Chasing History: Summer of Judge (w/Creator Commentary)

And I was basically working all day long to build this. And then this is number 60.
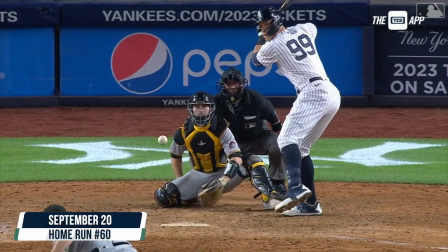946s
crushed against Pittsburgh. And at this point, I didn't really know what the video was going to be.
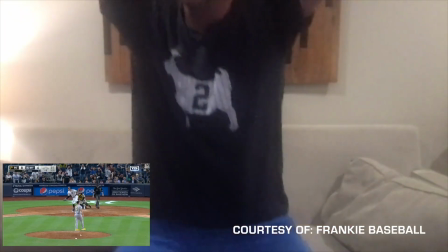956s
You know, I knew it was going to be a judge going after Roger Maris.
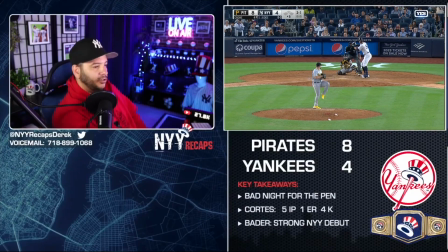962s
But I didn't know if he was going to end up with 67, 68.
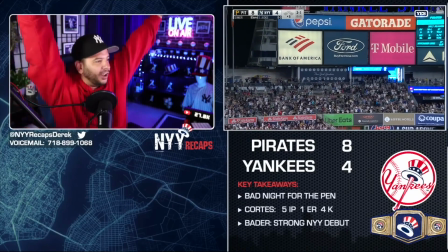965s
That would have been very anticlimactic, and it would have essentially felt more like a highlight video.
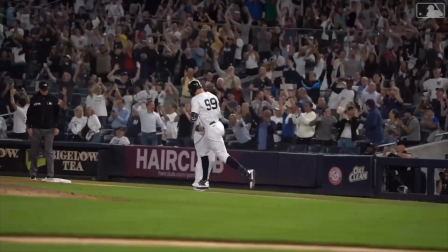973s
So after he hits number 60, he goes into a little bit of a mini slump.
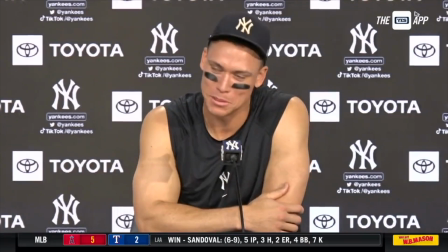979s
And at that point, I started thinking, all right, this video is becoming about pressure.
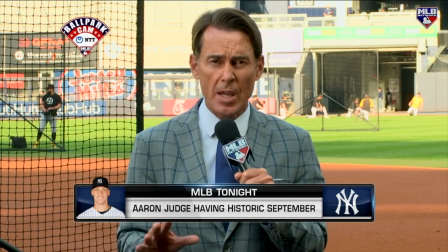985s
It's becoming about the weight that's on his shoulders and the weight, spelled differently, to see history.
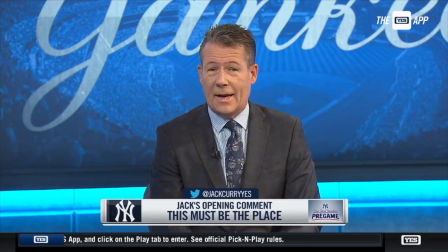995s
And that's when I really started to fill the content with clips from MLB Network and Yes Network's Twitter would post these little videos of Jack
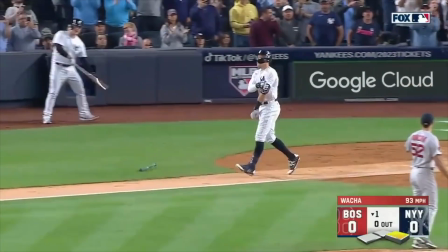1008s
and the other guys talking about whatever happened in the game.
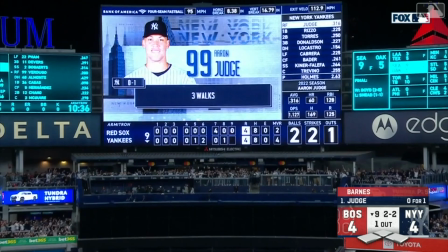1013s
Judge started getting walked a lot. I remember this one.
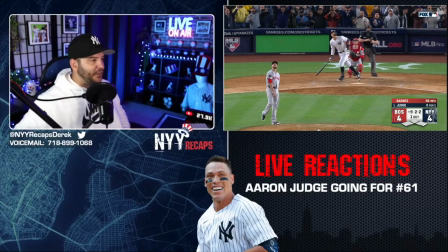1018s
He crushed it to center field, and the cameraman kind of messed with us there.
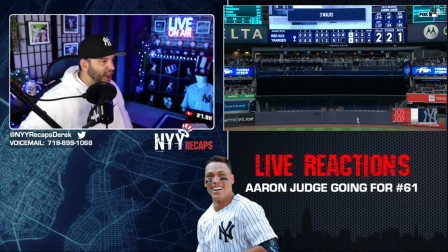1023s
He had three walks on the night, and you see my reaction. I'm saying, forget it.
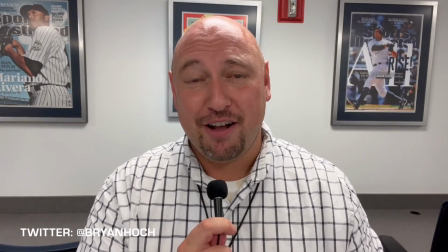1028s
Forget it. And then I see it get caught and, of course, went into a downward spiral.
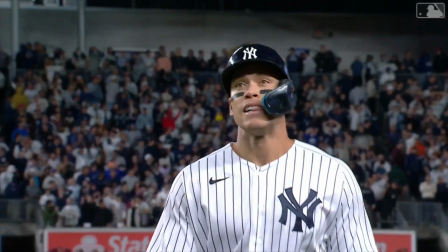1038s
Brian Oak.
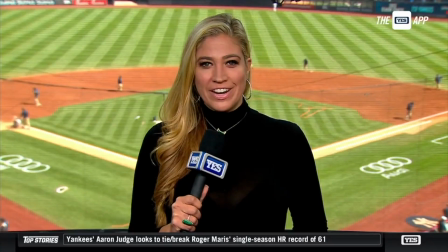1040s
And then you could really see the pressure starting to build up, and the Maris family was following at that point,
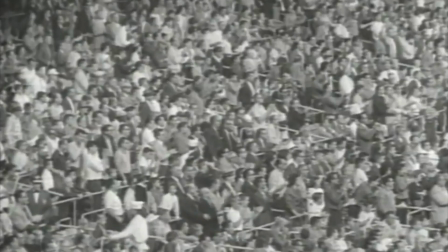1048s
and it was all anybody was talking about.
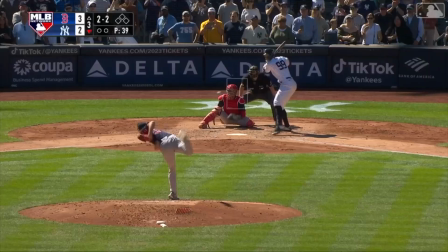1051s
and I was really just struggling to find a way to tie this all together.
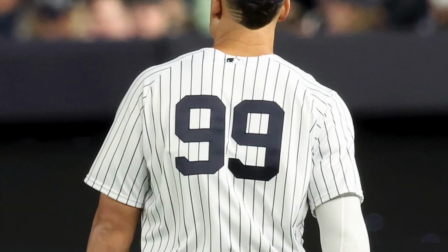1059s
I didn't know what at bat he was going to break it in or if he was going to break it, so I tried to create tension.
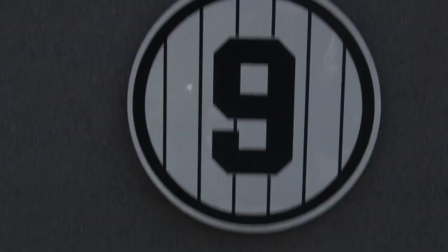1067s
And if you watch this with the sound, you can feel that.
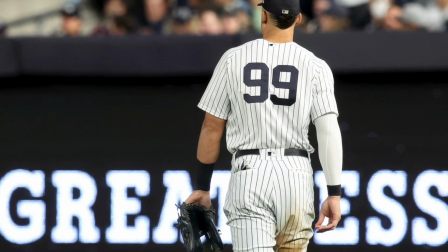1070s
I basically tried to put what I was feeling into it and tried to imagine what Judge was feeling. and
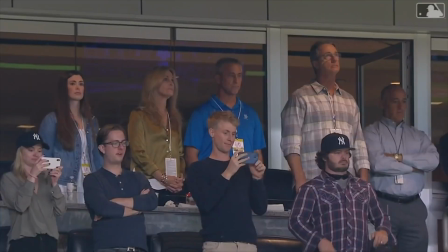1078s
having flashbacks of Roger Maris' retired number nine and seeing highlights.
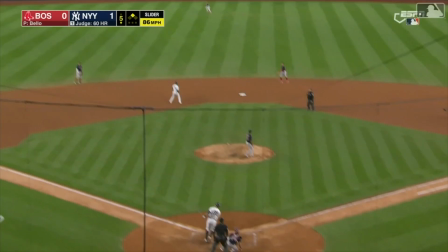1085s
I tried to show them both digging into the box. If you listen to this, you'll notice that the audio was all jumbled.
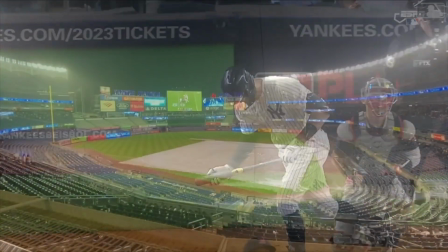1092s
I was intentionally trying to create a scrambling effect in your brain as you see a little flash of the word ghost.
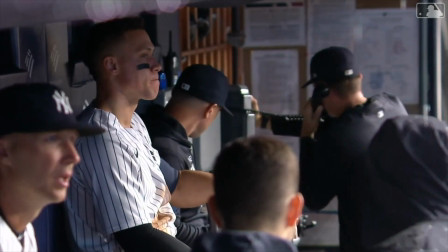1100s
The ghosts were coming out. A little video shout-out to Max Goodman.
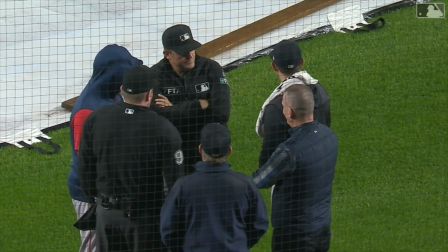1106s
The Yankees had a game rain shortened, and it cost Judge a couple of his bats.
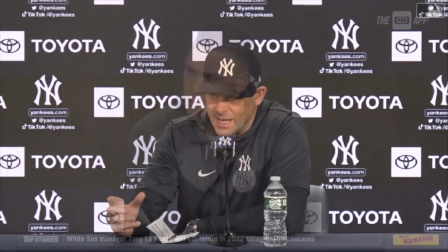1114s
But at this point, Judge is feeling the pressure. The Yankees are all getting asked about it.
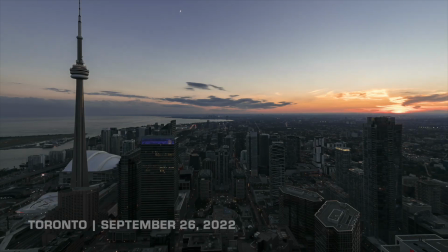1120s
When do you think he's going to do it? Do you think he's feeling the pressure? Did you want to do it at home? Is it going to mean as much now that you're going on the road?
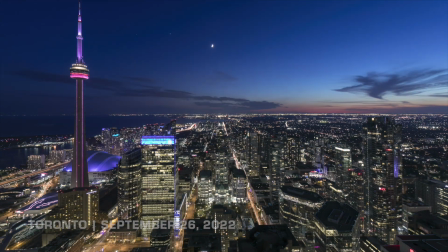1128s
So they go to Toronto.
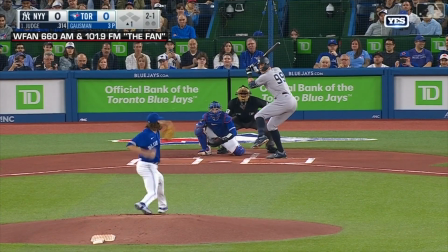1132s
Toronto's beautiful at night.
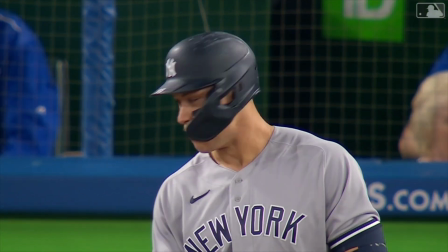1137s
Judge lines this one to right field. At this point, he was still going for the batting title.
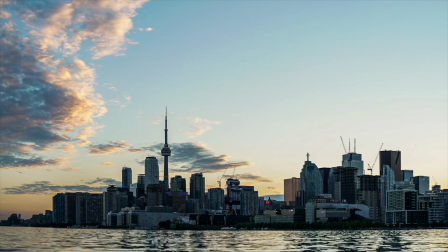1142s
He was picking up a lot of base hits and drawing a lot of walks, and that was causing his batting average to go up and his OPS to go up.
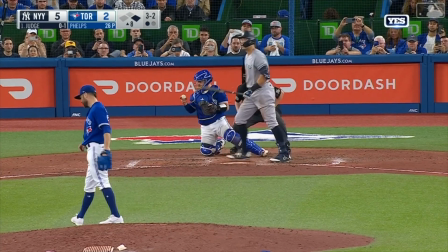1153s
And at this point, you're thinking, he's got to do it soon. Just somebody's got to hang a slider at some point soon.
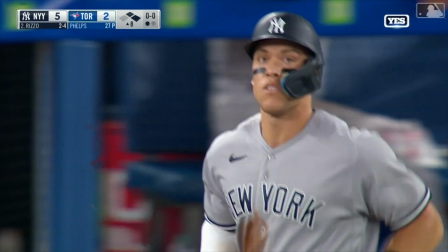1162s
Phelps goes up and away and walks him.
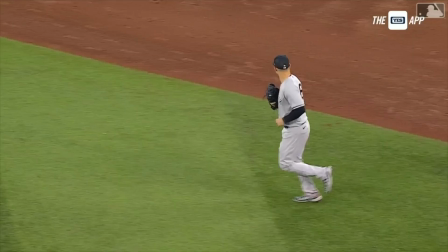1166s
Just not giving him much to hit. Yankees end up clinching the division. Ground out to second base.
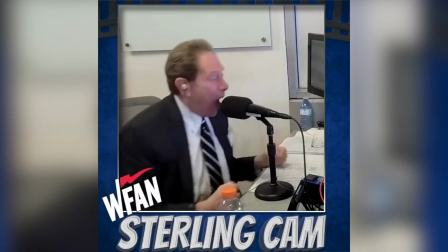1173s
Gleyber Torres over to Rizzo. They get their celebration on. And then at this point, it really becomes all about Judge as we look at John Sterling.
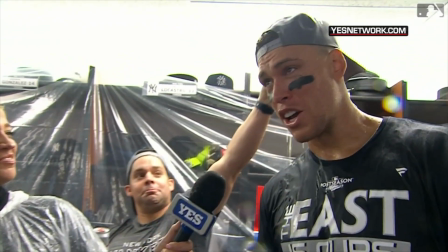1182s
The Yankees win!